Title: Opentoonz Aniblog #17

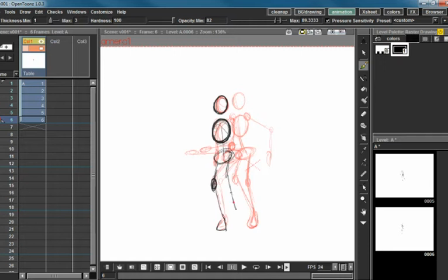(12:28)
picked up this leg here and she's turning it here. And I just keep saying here. But anyway, she's picked up this leg. Her arms are kind of like here and here because she's pulling it up and then also turning at the same time.
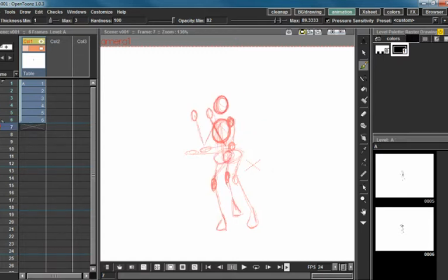And then she ends up in kind of a,
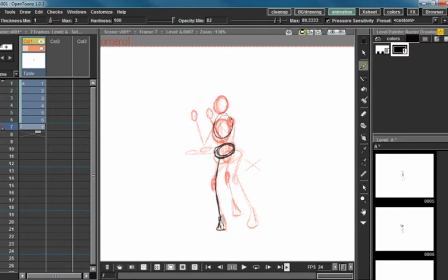(13:00)
let's go ahead and raise her torso and everything up just a little bit. She ends up in this lovely diagonal foot together kind of deal here.
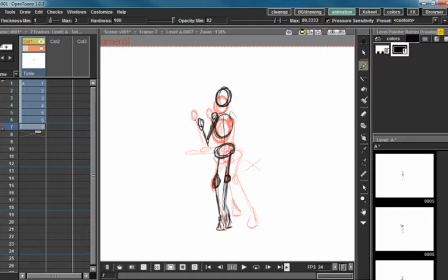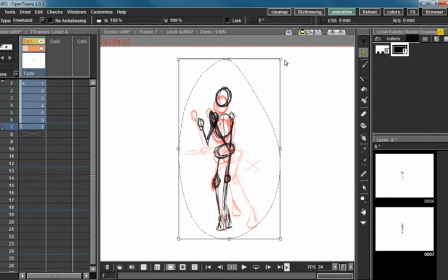(13:30)
Actually, I'm going to mess with this a little bit. I'm going to turn her a little bit because if you look at
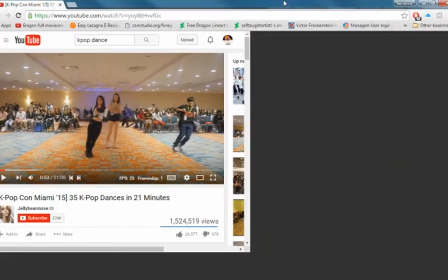(13:38)
this gorgeous position, she's like super at an angle right here.
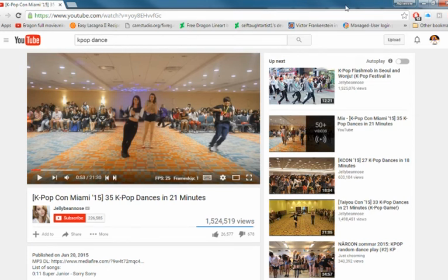(13:43)
I don't know how she's staying up, but we're going to go ahead and do that.
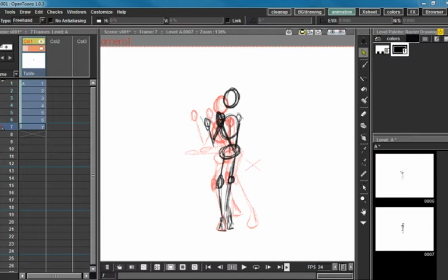And actually, for now, I'm going to leave it at that and see what I get here.
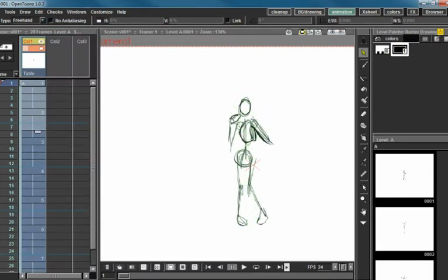(14:00)
So I've got 7 keys here. And unfortunately, they're all keys that are pretty far apart.
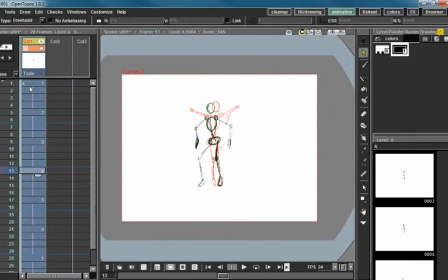(14:09)
So there's going to be quite a bit of in-betweening on this episode. So here you can see kind of the basic look of this. But we're going to go ahead and double the time spent on it here.
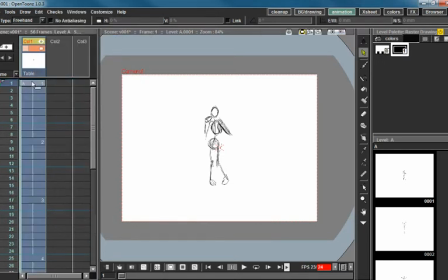(14:27)
So step 2, gotta love this program. Okay, I'm thinking those might be a little far apart. Like right here and here.
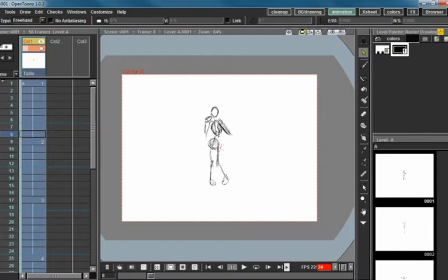(14:46)
And I'm going to need, when I do go to in between it, I'm going to need a little bit of a bounce here to give it kind of a reason to spring upwards, because right now it just kind of springs upwards out of nowhere. That looks kind of weird.
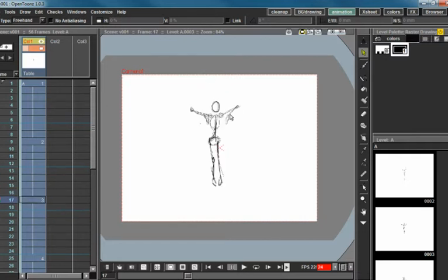(15:02)
And that one I want to go into straight. I want that to kind of, it should not stop here. It should just kind of follow through into all this.
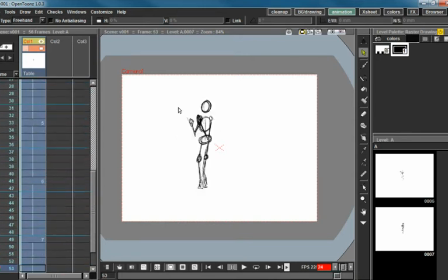(15:12)
This should be a very even timing for the most part, I think. We're going to leave it there for now.
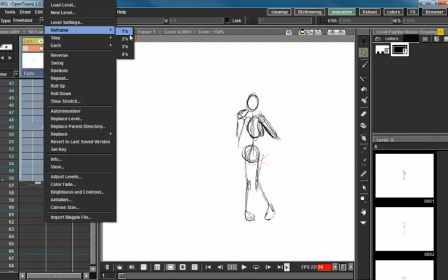(15:19)
So let's go ahead and, in terms of keyframes, frame this to 2s and get started on some in-betweening.
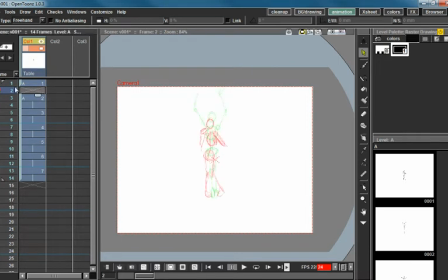(15:26)
Or breakdowns, actually, I should say. Breakdowns at this point. I'm going to go ahead and turn this into 1 and 1.
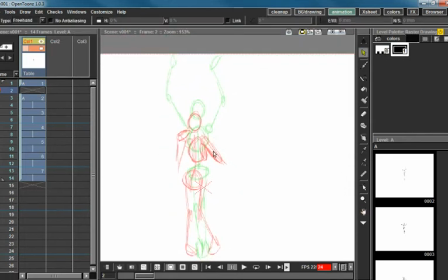(15:36)
So from here we're looking at this and we're going,
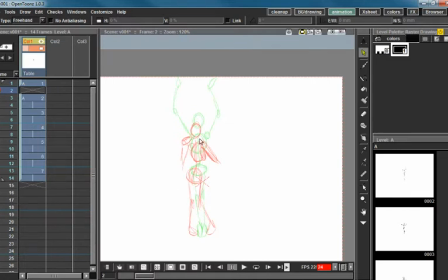(15:41)
it's actually, it looks like she's just popping upward, but what it should be is going down a little bit first.
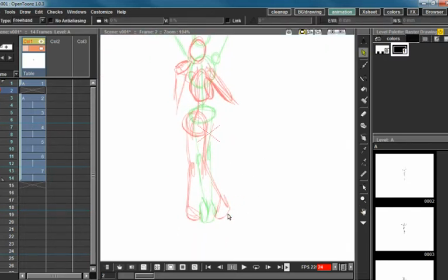(15:47)
So we're going to go ahead and come over here. We're going to flatten this foot a little bit more. And we're going to kind of bend our knees some more. Go ahead and pull everything down, the pelvis and the rib cage and everything.
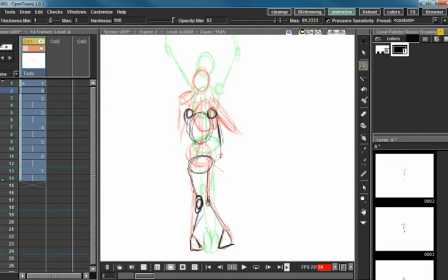(16:08)
We're not really paying much attention to that back one. We're going to pull her arms in a little bit closer to her body, because I'm not sure if she actually does that in the video, but that just seems like a logical conclusion of what's going to happen to her here. She's going to pull her arms in for preparation of going upward.
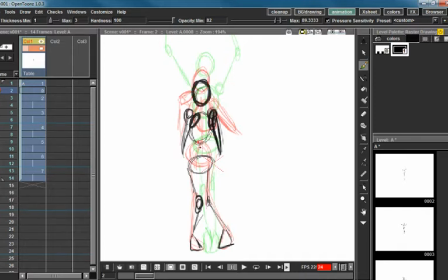(16:25)
And I realize I just demonstrated that and you can't actually see me because there's no cameras on me, but that's basically what I want to happen. So